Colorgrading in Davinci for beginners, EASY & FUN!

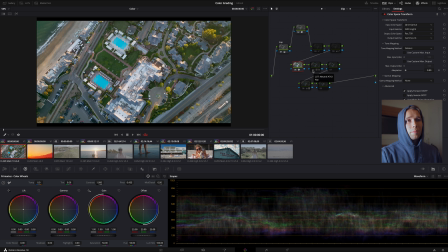And what I'm doing with this is just to give my tint and my settings ready. So you can see it's the slightest adjustment, but it just gets my greens to pop the way I kind of want them and my blues, but it's not exact, okay?
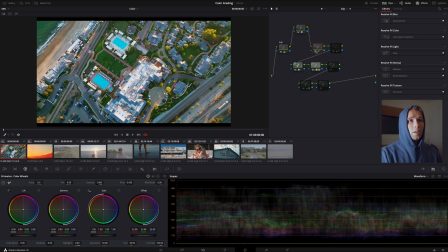So you should never end with just a LUT. All right, so then we're gonna hop over to 3. And then you can see, oh, here he's using a curve. And on my curve, I'm not using all the curves. I'm actually only using my plain exposure curve.
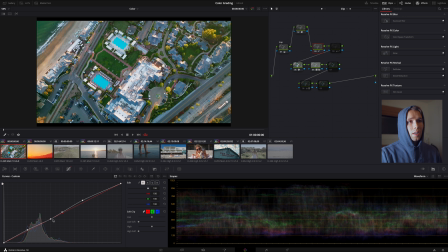And you can see I'm bringing up the shadows ever so slightly. I'm keeping the midtones pretty similar, and then I'm bringing up my highlights. And the reason I'm able to do that is because, remember, that exposure node, I made all the corrections beforehand, okay? So you can see we're just bringing the image up a little bit. Then we hop into 4.
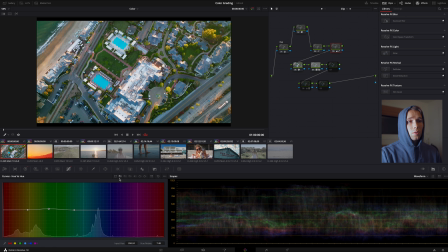4 is where I like to make color adjustments. So if we go into our color hue versus hue on our curve, you can see I'm bringing the greens up ever so slightly, a little more towards yellow.
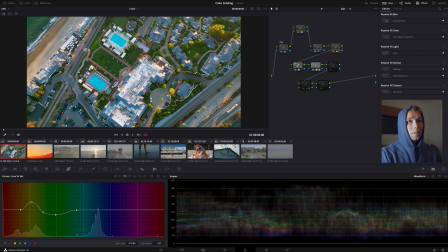And then with my saturation, you can see I'm bringing the yellows up in the frame ever so slightly.
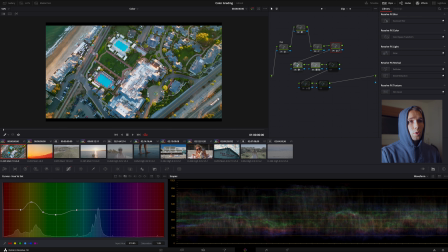You guys see these adjustments are not major. And then I'm bringing the greens down, okay? Because I want it to look realistic. I don't want it to look fake. Then with my blues, I want this pool to not look fake. So I'm making sure that the pool, we bring down that luminance of the pool, which you can see just ever so slightly.
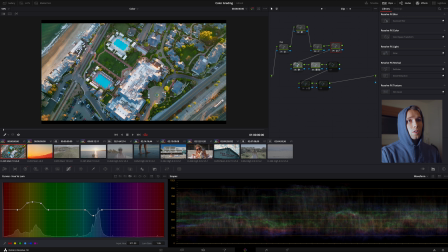Then with the grass, with the trees, with the yellows and greens, I'm totally bringing the luminance up because we want that to really stand out and we want it to feel balanced all throughout. Then 7, if you're wondering what 7 is, this is an extra node I use for whenever I need an extra color correction, which here I did not.
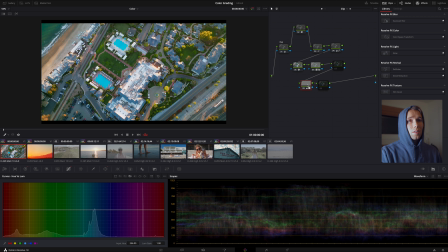But then here, you can see I created a mask. And this is just a little tiny gradient. And if you click Shift H, you can see the gradient I'm using.
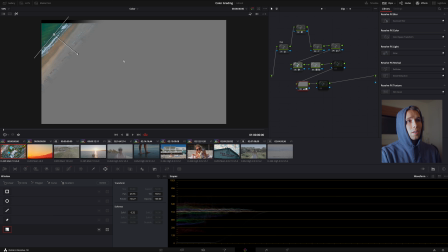And this is just to correct the ocean and the beach, because this is gonna be a little different than what I'm trying to do in the entirety of my image. So this isn't gonna affect the rest of the image because I'm using a gradient. Then for my final one, if I wanted to add grain, that's what I use that for.
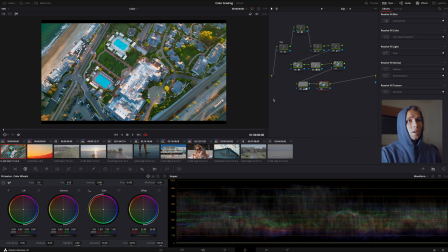But you can see these two, 7 and 9, are not being used. All right, that may have seemed a little complicated. It's gonna get easier, okay? That's a little more of a complex drone grade in DaVinci Resolve.
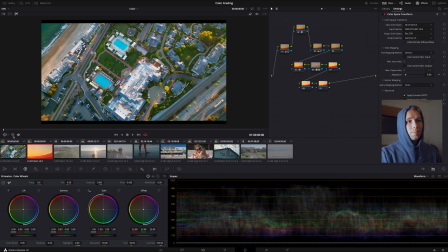You can see I'm also using the exact same, and since I'm screen recording, my computer may be a little slow, so bear with me.
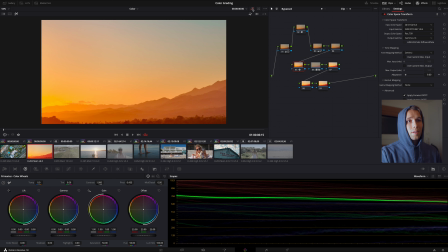Here you can see I'm doing the exact same thing. The whole process is exactly similar. So this is how the image starts. So I'm going to turn off all these.
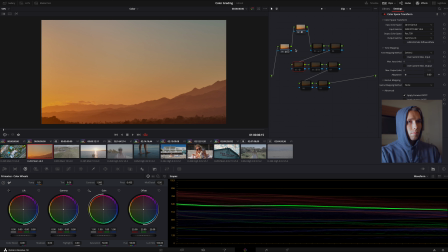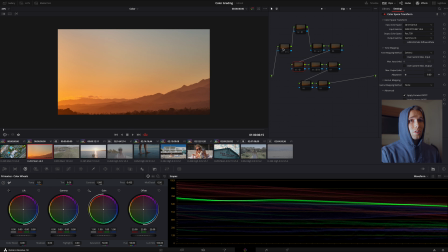I'm going to walk you through it again. Obviously, this is a beautiful frame just as is, but I want to balance my image. And you can see in the scopes, I'm kind of just trying to bring everything in a little more at first to start, not stretching it yet. Then I'm obviously applying my noise ever so slightly.
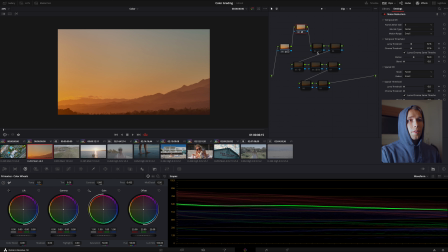37.6 is my luma threshold and my chroma threshold. Then remember, we're gonna hop over to our color space transform.
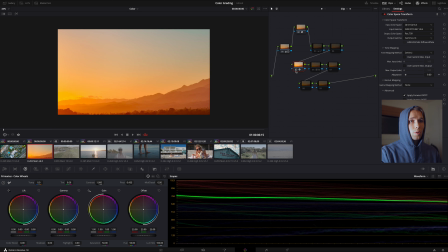That's where I'm gonna really actually bring the punch in, which is gonna bring the accuracy and go for the camera. I'm wanting it to replicate an ARRI. That's kind of like the film and movie standard in today's world.
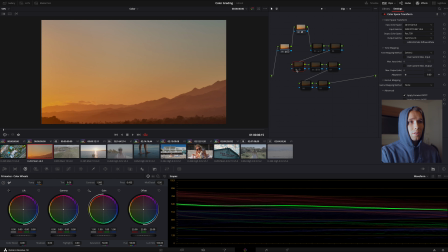So you can see that looks really pleasing, and like it comes from this flat image and gives us a really nice pop.
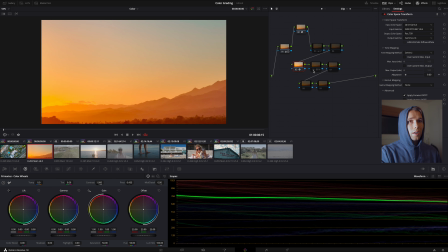Then you can see right here, this is where I'm bringing that slight LUT pack, and I want it to feel fiery orange.
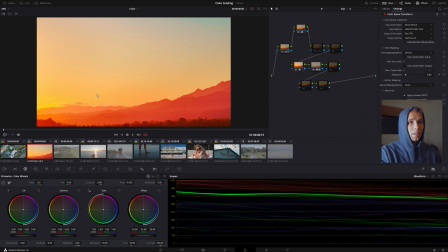I want these mountains to really look and feel like they're burning from the sun, which is exactly what we're doing.
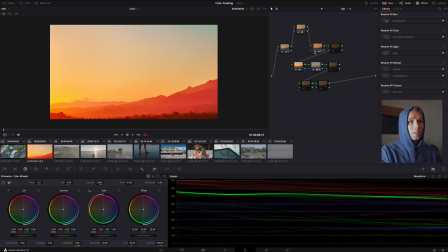Now, let's hop back to 3, and you can see I'm ever so slightly bringing the curves up. Show you ever so slightly.